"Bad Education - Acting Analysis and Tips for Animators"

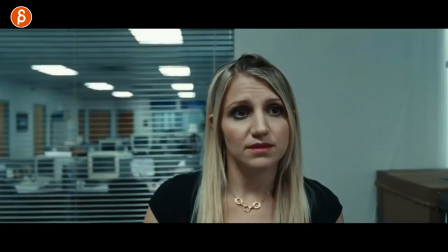[6:39]
a different headspace I've got to think about you know all those problems that she has caused and I love that progression of this with the slightly amused look
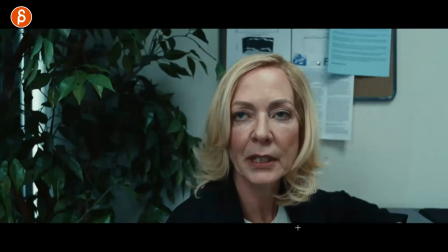[6:48]
to uh okay okay all right well let's do this now let me think about something else it's so good I love it speaking of I
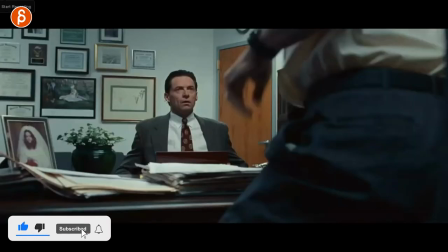[6:56]
love it this longer sequence I'm gonna scrub through it's just basically he's come in because he has bad news there's bad news about how
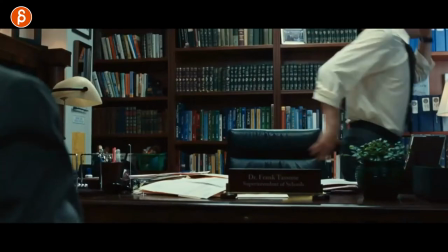[7:03]
much people have been spending they don't really know about and i mean the whole movie is just fantastic in terms of performances and there's so much in here that
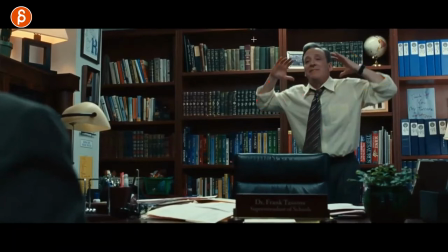[7:11]
i love and he has that in animation you might argue it's twinning whatever it's every now and then you can use it sometimes you can't just what i like about this is that he goes into this reaction of there's so much money being spent we can't track it to this that he goes
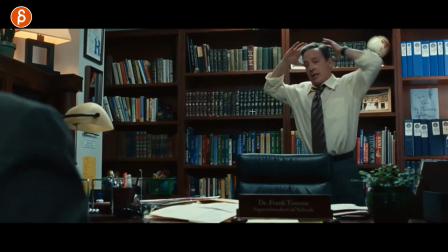[7:26]
into one pose that is not really a whatever like an arm
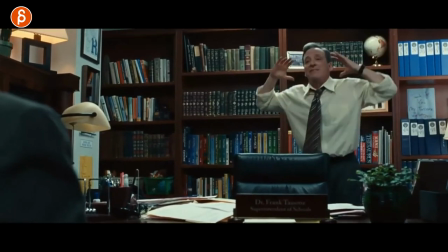[7:30]
slam down or bigger gesture it's almost like a hold weight into this one
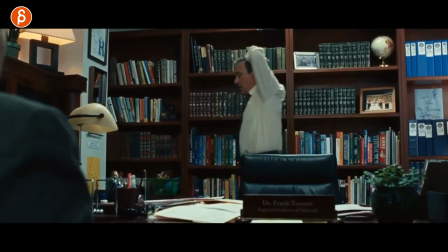[7:35]
i kind of like that contrast of one pause two then as he continues
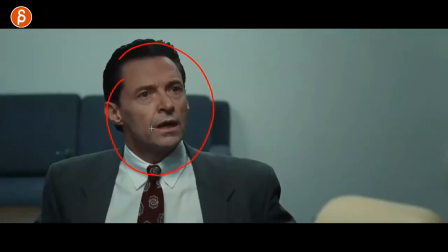[7:39]
he explains what's going on and he has you know he's starting to understand what's
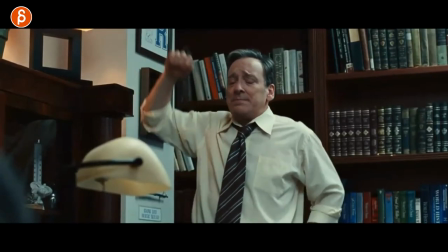[7:44]
going on what is happening right now and he then explains what i like about this is that he knows what's going on there's so much going
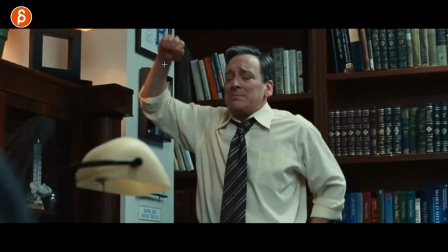[7:51]
on in his brain that's why he's so upset because he knows the troubles that they're in and you have all those things you got him the reaction
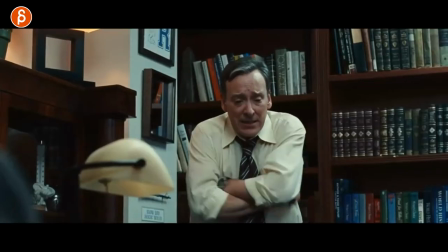[7:59]
in the body before he says anything and you have that pleading look it's kind of this back and forth of we are in trouble but he also looks
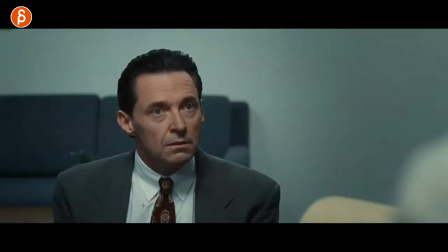[8:06]
a lot at him because he knows he has confidence he finds things out and he he you notice that's here when he when he waits
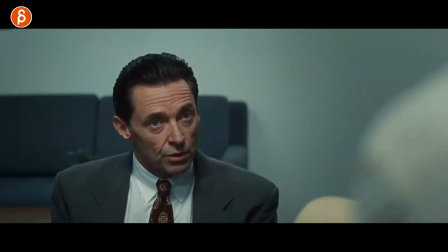[8:13]
and he goes okay hold on say like he tells him to repeat you know i i am in charge of this and i love this okay what was he keeps talking here he's very nervous he goes no wait wait hold on now repeat after me and i love this it's almost like that
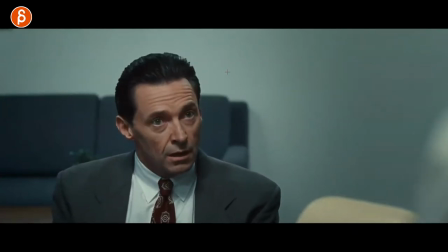[8:27]
long pause before he says anything he forces the situation to calm down like wait okay now say this repeat after me
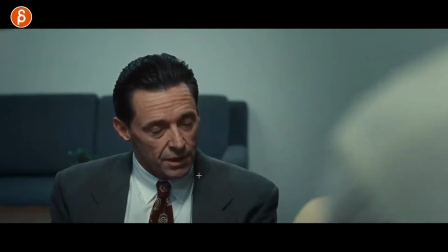[8:34]
and he has that and i love it's also not used too much in animation for my students where you would close your eyes for an extended period of time and it's kind
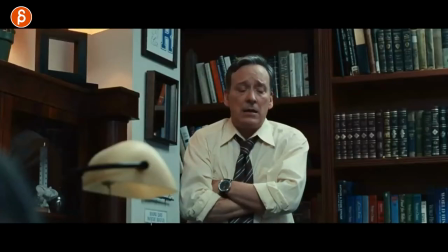[8:42]
of this calming of the situation of hold on repeat after me and i love this kind of the subtext of he is completely screwed
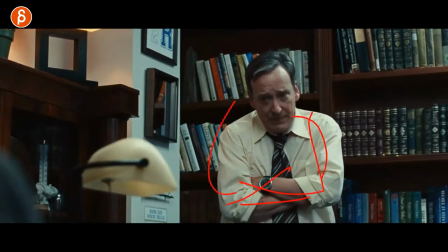[8:49]
he knows it look at that he's so anxious he's just so closed off the face just there's so much panic but then he says
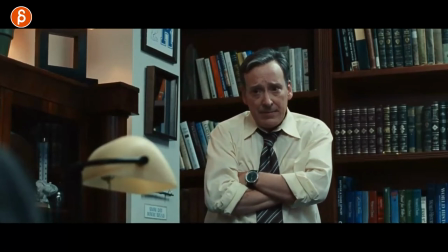[8:57]
i'm in charge of the situation i'm the boss but you can see he doesn't quite believe in it he just comes down a little bit in the body he says
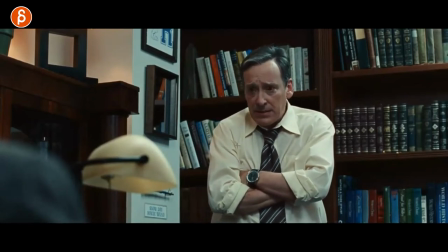[9:04]
it and he goes back into oh this is not going to be good so it's just a great thing of the dynamic of
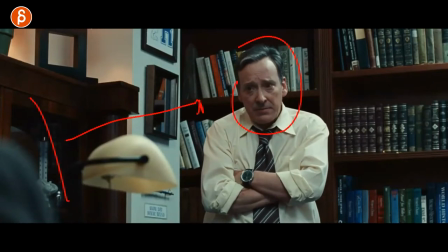[9:11]
a character telling someone else what to say but they really don't believe in it the whole subtext in this pose and the way he delivers it it's
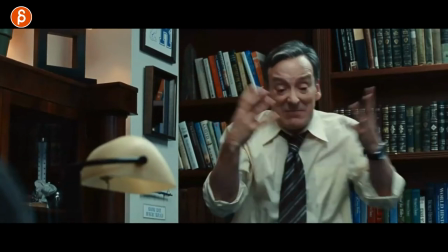[9:18]
just so great and then as the scene continues it's a longer scene it's just so good you can see he asks him off screen so what
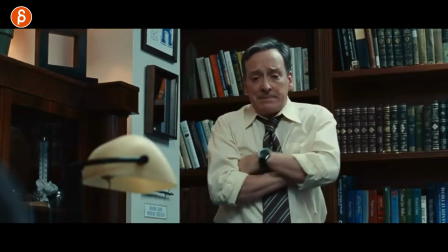[9:24]
is going on how much money and you can see that oh like he's so stressed out before he says anything i love that too that
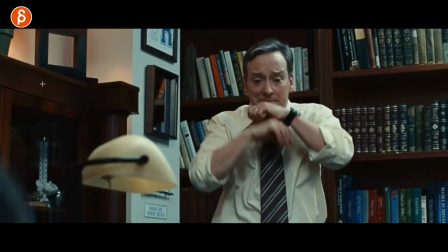[9:30]
in your animation like i say don't stick to your you know the lip sync like i said before you got the rhythm that you kind of stick to think about what you can do before the dialogue starts or the monologue and what you can do in between so that you can kind of
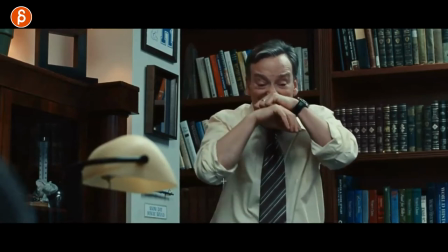[9:44]
go within anticipation right you got that massive explosion of before he talks to take advantage of that.
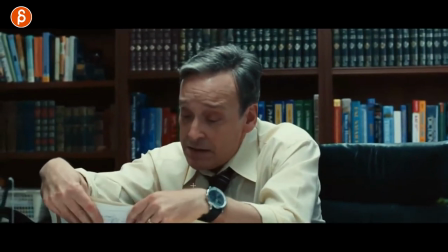[9:51]
Again, he's super nervous. He's got all those pulling at his ear. And this is kind of like secondary business for your main dialogue.
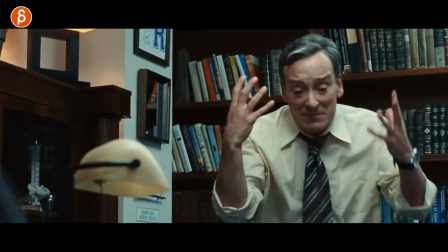[9:58]
And I like this because you can go from a standing position to a seated position.
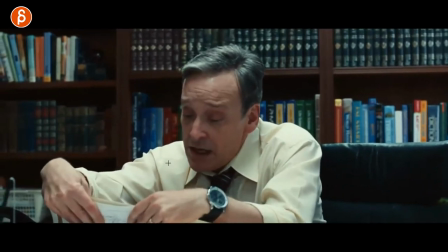[10:03]
Then all the handling of the papers kind of reinforces the panic and the chaos. Instead of just having a character in an empty scene, just, you know, waving arms around and doing kind of the classic, a bit more stagey performance that you can see sometimes in student work.
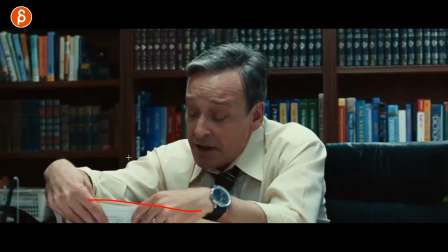[10:15]
Love all this. And again, his relationship with Hugh Jackman, the other character, he says all this, goes like that, and then he's got this there.
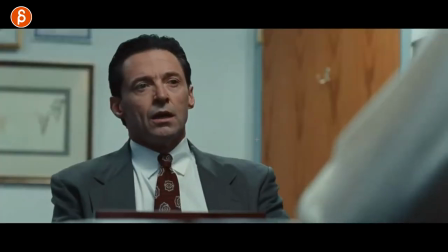[10:23]
It's always kind of like, please help me, help me do this. And this is great too. And I'm going to actually leave the audio, and there might be some, you know, copyright strike.
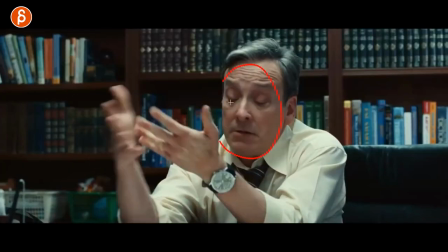[10:31]
I hope it doesn't get taken down, but he basically tells him, this is what's going on. This is the amount of money.
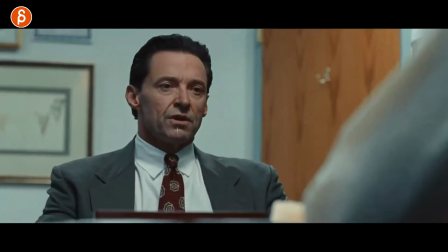[10:36]
And you can see his reaction. I love this whole progression here. So watch this. He listens.
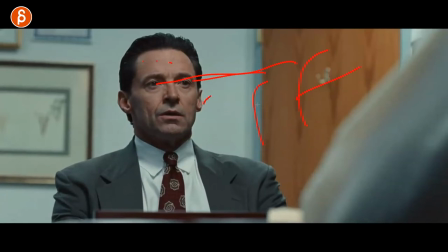[10:41]
He hears, right, from what He's been saying the amount of money. And then he goes, oh, okay.
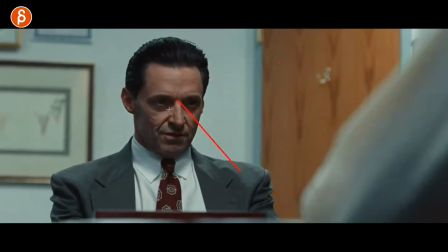[10:47]
He repeats that to himself.